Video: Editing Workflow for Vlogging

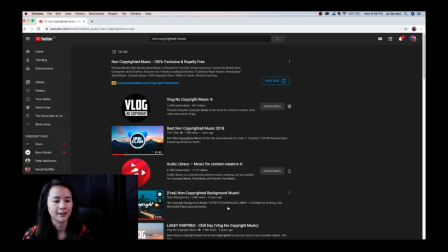And usually these kinds of no copyrighted music, they usually have a disclaimer that you have to credit them, put their credits into your description, because this is their way of getting exposure by giving their music for free.
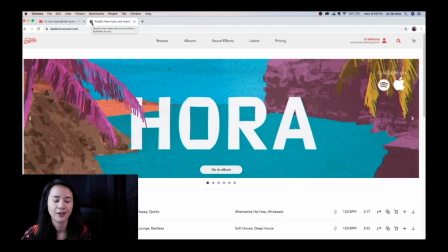But if you prefer to have a much easier way to find music based on genre,
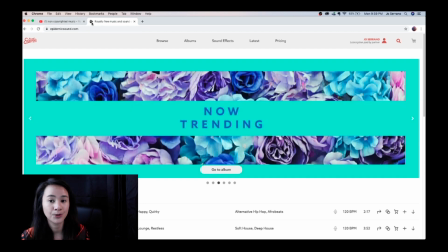based on tempo, based on mood, I go to Epidemic Sound.
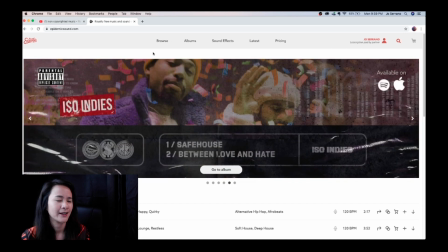Now this is actually a paid subscription. I pay $15 per month for this.
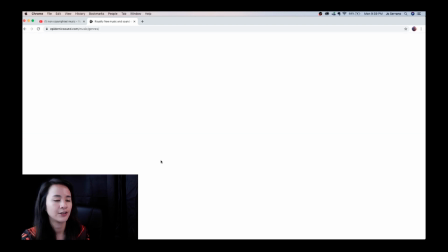But what I like about it, it has a huge library that I can find a lot of music based on the theme, based on the mood, the genre, etc. And they also have sound effects.
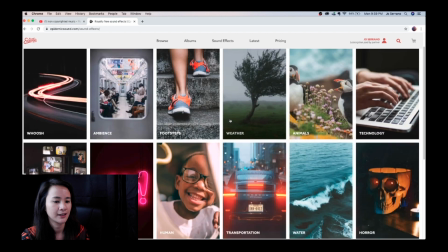For me, I like using sound effects in my vlogs because it just enhances the video.
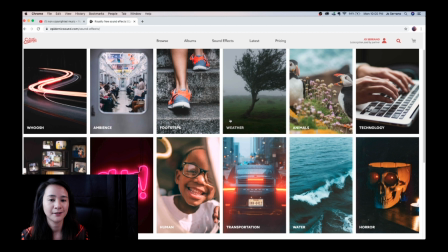And I believe that audio is just as important as having good footages. If you have bad audio, then you would also have a bad video.
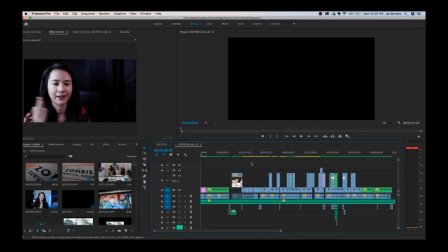So going back to Premiere, let's go and start breaking down how I actually made this vlog. So to start off, I actually wanted to have like a familiar sequence where people heard the news, people heard about the community quarantine.
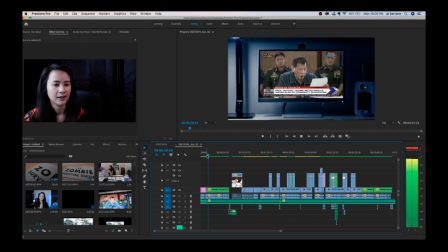So I just wanted to have like a sequence that reenacts that moment. So this part right here is actually two footages that I stitched together. This is one and this is another, the background.
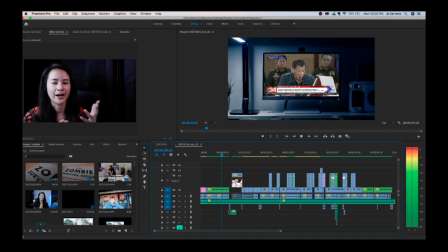So it just zooms out to have that dramatic effect that, okay, it's about the news. And then if you notice at the end of this footage right here,
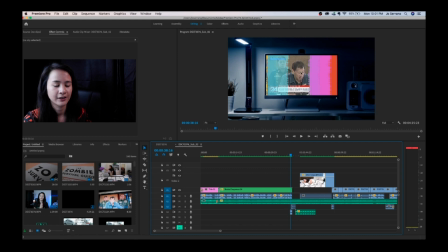there's some sound effects of the TV glitching and turning it off.
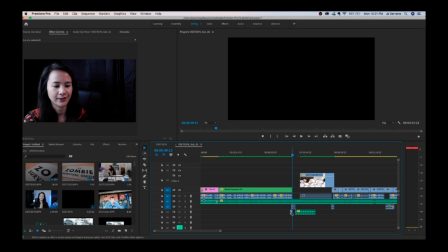So there are two sound effects there. And next would be a transition. Now I didn't use any fancy transition here. I actually use a audio-based transition.
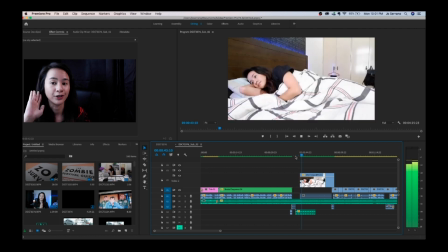This is called an L-cut, where an audio is heard before you actually see the footage happening. So you heard the alarm clock first before you see me actually turning it off, snoozing it, and me waking up.
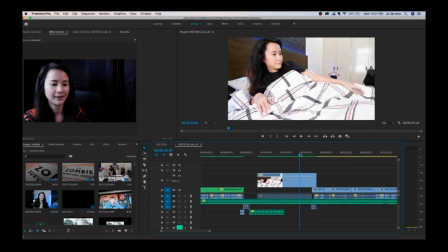And then from here, I actually made the transition from that blanket there.
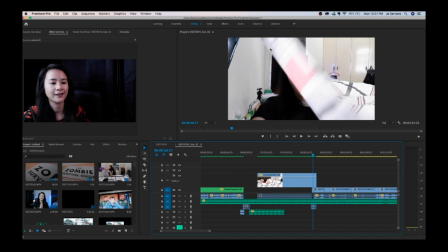Because I noticed when I moved the blanket away, it was actually wiping the frame. So it made me just mask this out to create a transition.
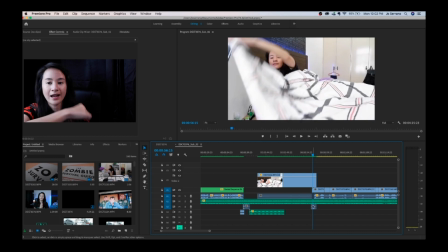Okay? There's also a sound effects here of the blanket making a sound to enhance the audio.
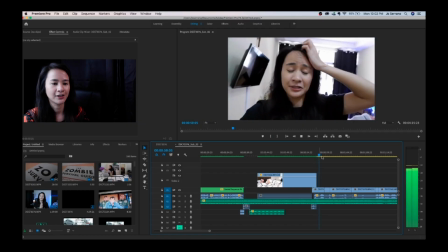So there's me just waking up in the morning, and this right here is just
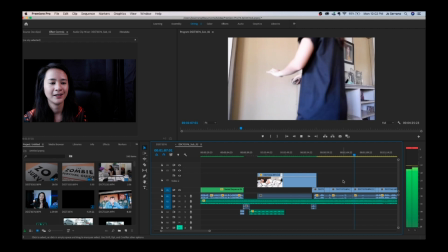cutting into action, meaning I put the camera in different
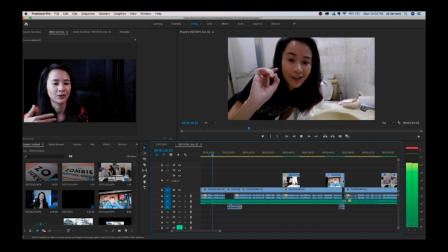angles and I cut it in a way that the story continuously flows like that.
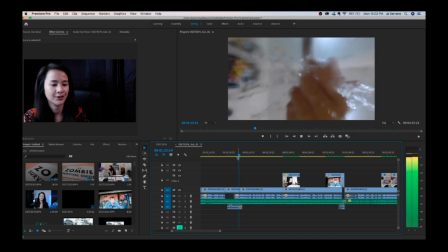And there's an action camera. This is the only camera that's an action camera in this footage. And then, if you notice,
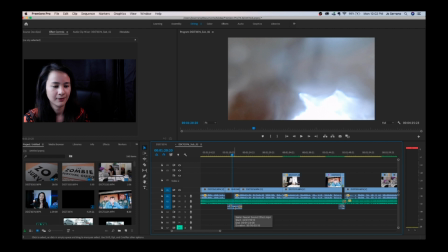the sound effect of the water faucet is an L cut to introduce
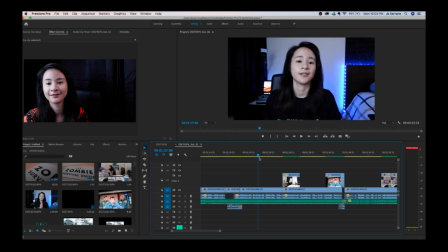me talking there.
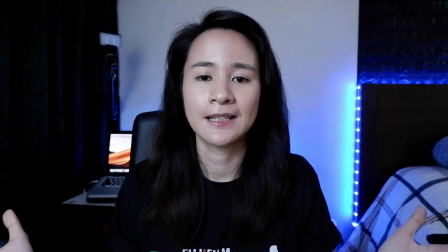As you all know, Metro Manila is currently experiencing,
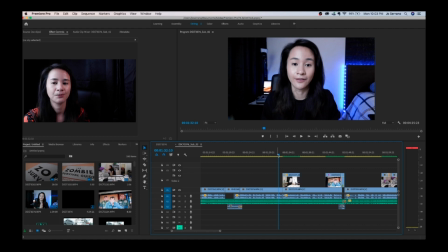and a good way for your viewers not to get bored is to introduce supplementary footage or B-rolls onto your main footage.